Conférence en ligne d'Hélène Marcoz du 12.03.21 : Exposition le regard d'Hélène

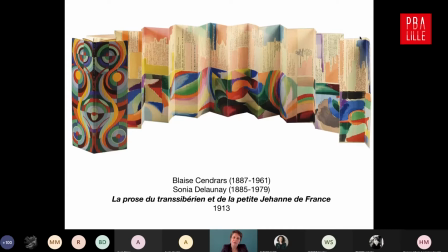On voit que le texte est imprimé sur la droite de l'image, alors que la peinture de Sonia Delaunay prend place à gauche.
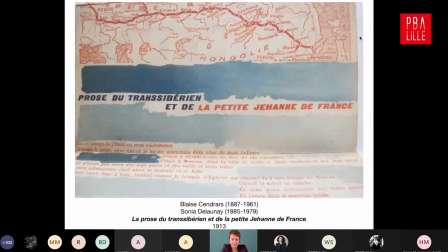Voici ici un détail. Et tout le travail à la fois du poème, mais aussi le travail pictural, cherche à mettre en exergue les accélérations et les décélérations du train.
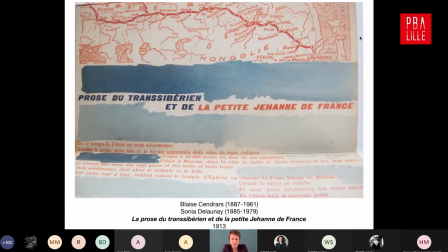Donc nous voyons ici qu'en changeant de moyen de locomotion, en passant de la voiture au train, la réalité bascule dans une autre perception. Nous nous en apercevons par exemple par divers témoignages émanant des premiers voyageurs en train.
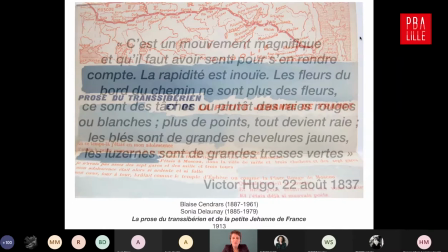Par exemple, nous pouvons nous remémorer les propos de Victor Hugo,
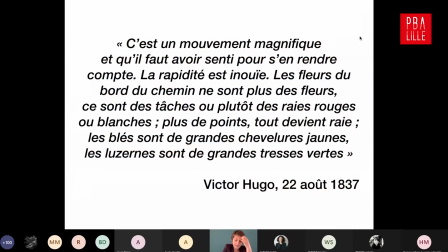qui prend le train entre Anvers et Bruxelles en 1837 et qui écrit: C'est un mouvement magnifique et qu'il faut avoir senti pour s'en rendre compte. La rapidité est inouïe. Les fleurs du bord du chemin ne sont plus des fleurs, ce sont des taches, ou plutôt des raies rouges ou blanches.
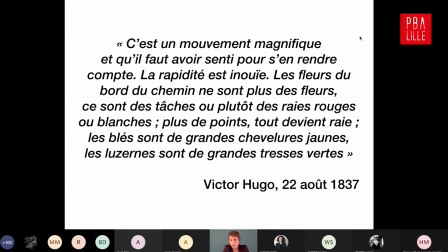Plus de points, tout devient raie. Les blés sont de grandes chevelures jaunes, les luzernes sont de grandes tresses vertes. Évidemment, pour les voyageurs de l'époque, la vitesse est vertigineuse. Nous pouvons peut-être la comparer à un voyage en TGV aujourd'hui. Lors de ce type de déplacement en train,
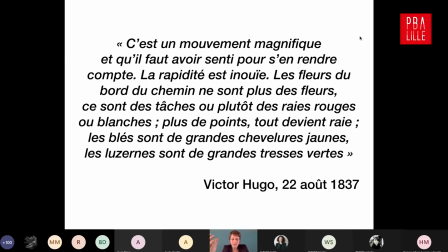avec la vision latérale, nous pouvons constater qu'il existe une forme de déconnexion dans la profondeur de l'image due à la vitesse de défilement du point de vue. Cette vision latérale, offerte par les fenêtres du train, peut aussi être rapprochée de la technique des travelling utilisée au cinéma.
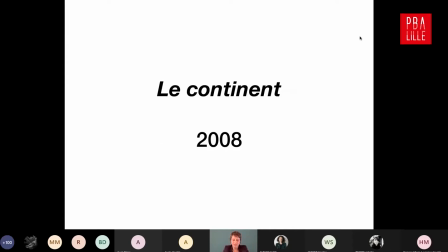J'ai cherché à étudier cette question du travelling lors d'un voyage en transmongolien réalisé entre Moscou et Oulan-Bator, la capitale de la Mongolie, en juillet 2008.
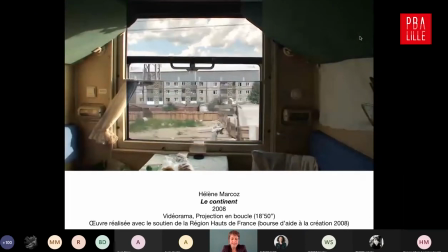Ce trajet en train est quasiment celui qui est décrit dans le poème dont je viens de vous parler, La prose du Transsibérien.
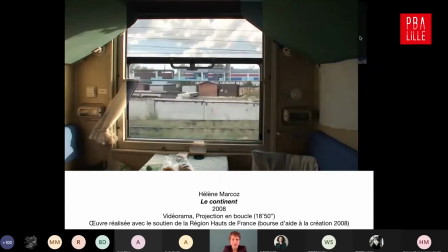C'est un trajet qui s'opère sur 5 jours. Le travelling mesure 5 000 km
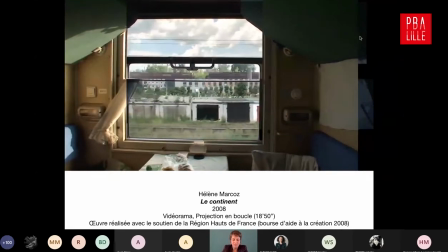et traverse plusieurs fuseaux horaires de manière assez lente puisque le déplacement du train s'effectue à environ 60 km/h.
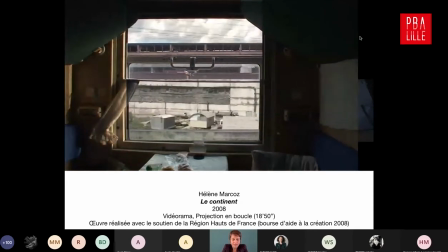Il s'agissait pour moi ici de capter en vidéo et en quasi continu le travelling du paysage grâce à la ligne physique de la voie ferrée.
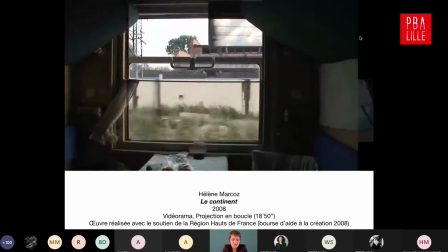J'ai envisagé le compartiment comme une caméra obscura se déplaçant dans un
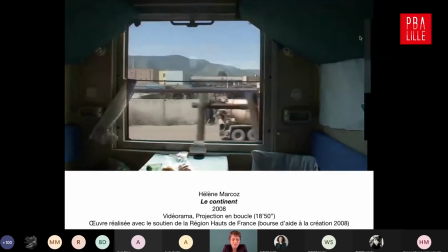immense paysage et la fenêtre comme le point de jonction entre l'intérieur et l'extérieur.
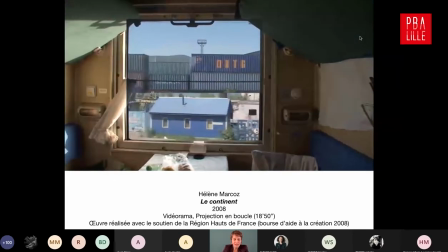L'échelle entre ces deux espaces est complètement disproportionnée. Au montage, j'ai cherché à apprivoiser le rythme de ce trajet de 5 jours.
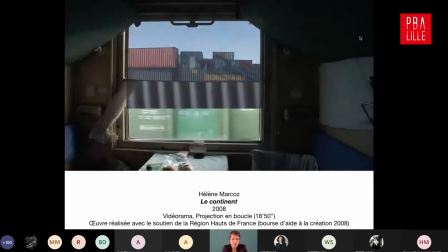Pendant ce trajet, l'appréciation du passage du temps évolue tout au long de la traversée du continent.
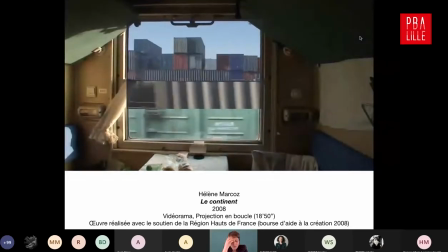Le temps semble s'étirer. La lenteur du trajet impose l'attente qui donne le temps au regard,
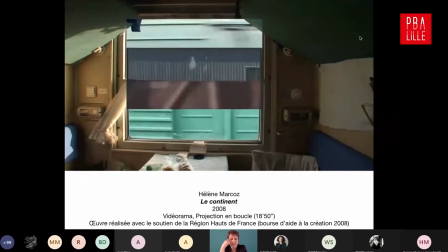le temps nécessaire à la contemplation du paysage, à la découverte d'un nouvel environnement.
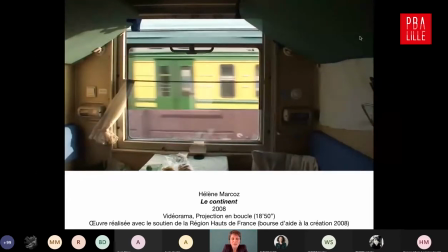Donc, j'ai travaillé au montage sur une déstructuration de la fenêtre, hein, notamment, mais aussi de l'intérieur du compartiment.
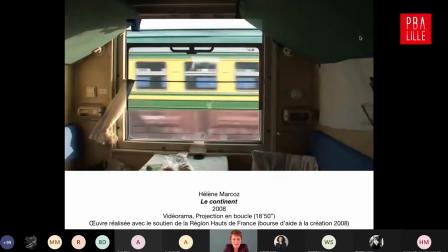Et vous pouvez voir là à l'image que j'ai récupéré
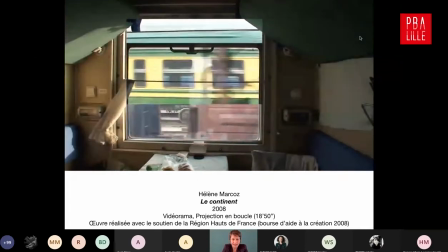des rushs de différentes parties du voyage et j'ai recomposé un vidéomontage,
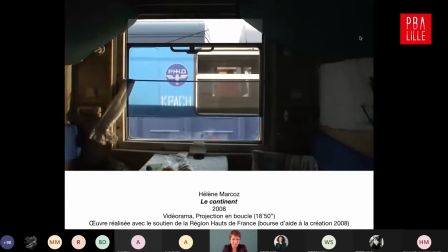j'appelle ça des vidéoramas, dans l'espace de la fenêtre pour exprimer ce grand voyage.
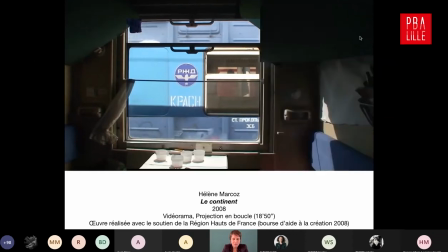C'est un film qui dure 18 minutes 50 et qui est présenté en boucle.
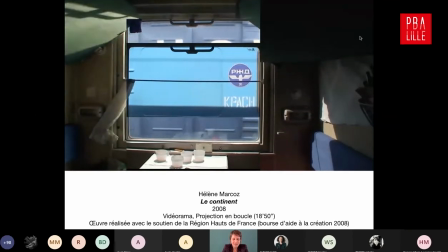Cette manière de voyager en train m'a semblé vraiment passionnante.
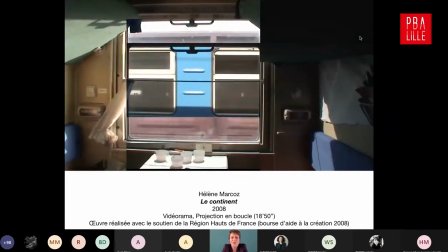J'ai l'impression que l'avion catapulte le voyageur d'un endroit à l'autre,
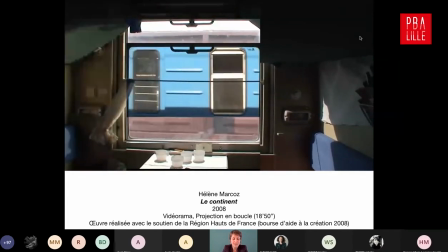alors que le train permet de se représenter la ligne du paysage qui s'étire entre ici et là-bas.
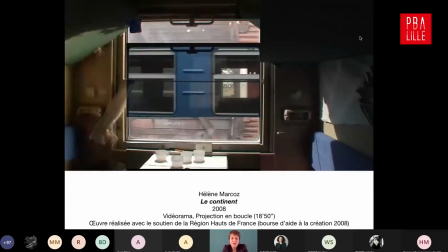Nous voyons dans ces différents exemples l'incidence du positionnement de la fenêtre et de la vitesse du déplacement
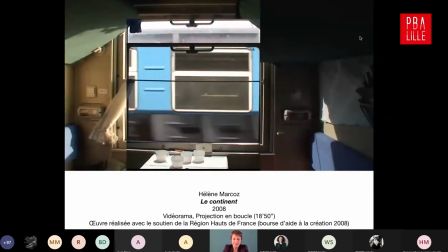du moyen de locomotion après emprunté sur la perception de la représentation.